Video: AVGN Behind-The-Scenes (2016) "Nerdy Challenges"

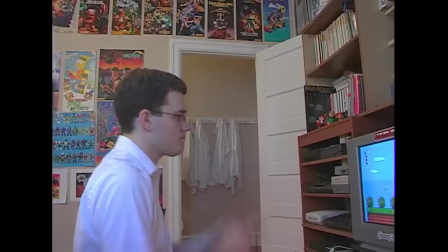This shot in particular took almost an entire day, in post only.
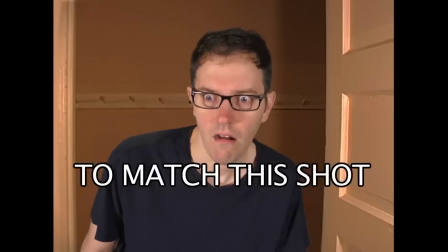There were shirts hanging in the background that needed to be photoshopped out. I had to trace around the nerd and create moving mats to separate the footage into different layers.
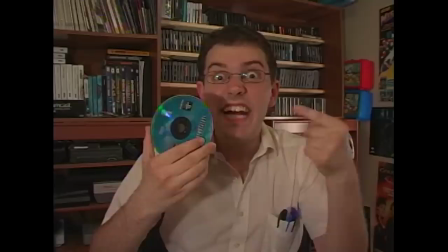It was a great challenge, but I loved how it seemed like I was actually interacting with the old scenes.
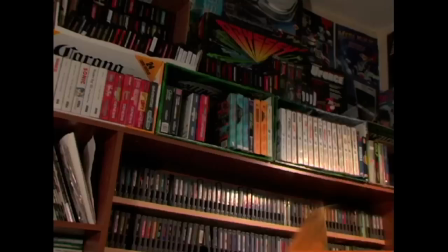And when he throws the disc, then the disc now hits him in the head.
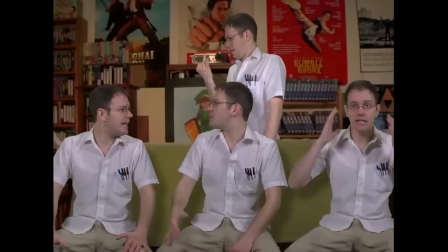There was no way to take that old footage and interact other than doing something like that. Perfect choice by James to do that, I thought. The nerd could have went back to any point in time, but he goes back into a dream. You know, it's hilarious. And it's also the most confusing point in the dream because now there's five different nerds.
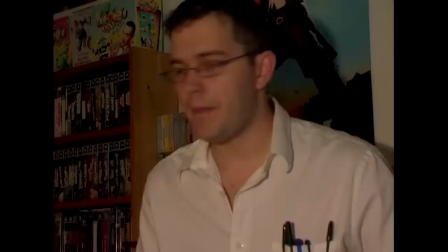The whole thing is very creative. And I know that back then, I remember him talking about how difficult that was then to film four of him sitting on that couch
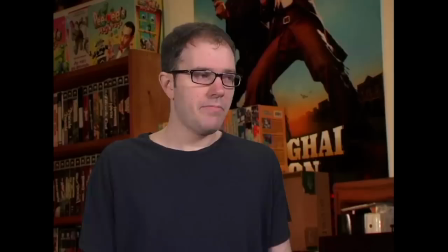back then. now to go back and go back to that footage and add in himself now and to do it again,
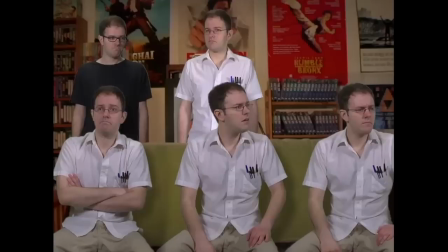but to work with the old footage.
How about Angry Video Game Nerd? Yeah, that's good.
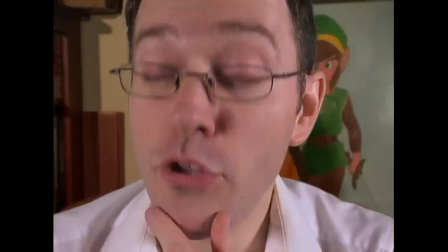But it's the creation of the name Angry Video Game Nerd. Great, great moment. And I think that those moments really are what celebrate the entire series. And really, that's a perfect moment. Almost any shot where there were multiple nerds had to be re-shot more than once because I was never looking in the right place.
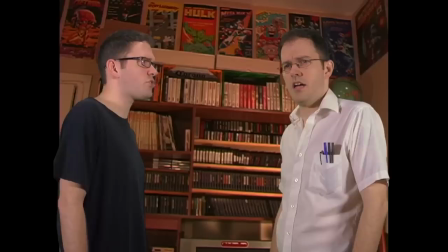You would never imagine how hard it was to match up the position so that it looked natural.
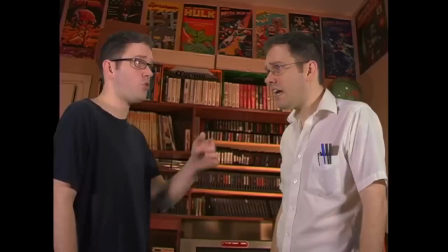Also, whenever I'm talking to myself in the same shot, I have to remember to leave a pause for the other nerds' dialogue. Sometimes the pause would be too brief, other times it would be too long. Everything had to be re-shot. I had to keep going back and re-filming things all the time. When working on a movie, you have a crew of people working on something like this. Guess what? James did it by himself. No other people involved. So I think it's pretty fucking impressive that James arranged that whole scene and did it all himself. Also, each nerd had different glasses. I was lucky to still have all the old glasses, but they were all my real glasses, and my prescription has changed over the years, so I can no longer see through any of the old nerd glasses.
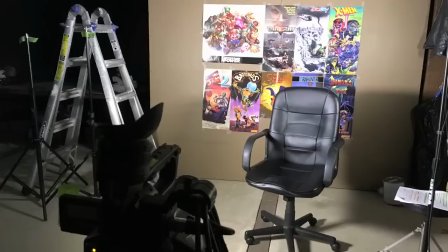So while I was filming, I was constantly switching all these different glasses, and it really fucked with my eyes.
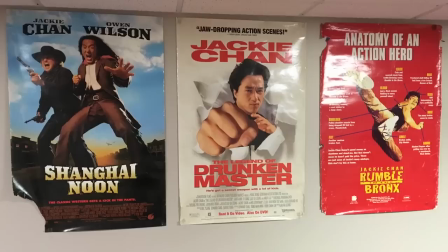Any shot that could be done practical instead of digital, I went for practical.
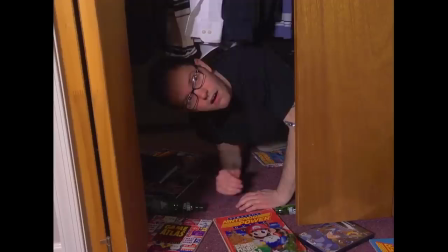I was always changing the technique to keep you from catching on to any one trick.
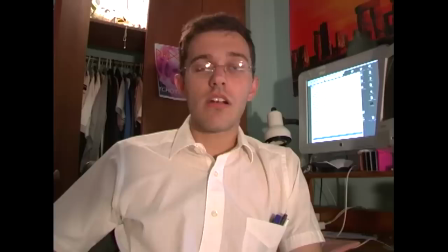The part where I go back to 2004, I found a closet door that looked like the one I had in my old bedroom.
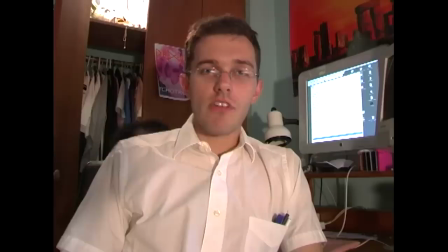I only used a digital effect when it was necessary to interact with the old footage. But then James comes up behind him and he's making this face kind of like... You know, coming up. It's really fucking funny. And then he leans in, he's like, you know, I'm dead fucking serious. He's like leaning in like that, but then the camera cuts and you see who he's talking to. Because it's like, yeah, who is the nerd talking to? Now, throughout this 10-year span, it always seemed like the nerd was probably talking to the audience, right? But really, you find out the nerd wasn't talking to the audience. He was just in a room by himself, alone.
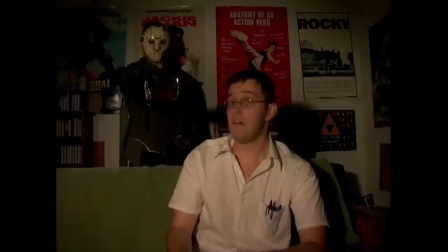He was talking to a fucking teddy bear. That tells you something about the nerd.
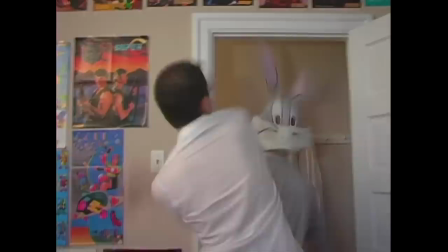Maybe the nerd has psychological problems. Mike used to always perform as guest characters in episodes. It was a long time since we've done that, and it was sort of an old AVGN tradition. I thought it was about time, so we got Mike in an episode again. Of all the classic characters, it seemed like it was time to bring back Bugs Bunny, even for only a brief scene. Okay, so the nerd leaves for a little while, and then Bugs Bunny comes in and he just takes over? Like, who is he?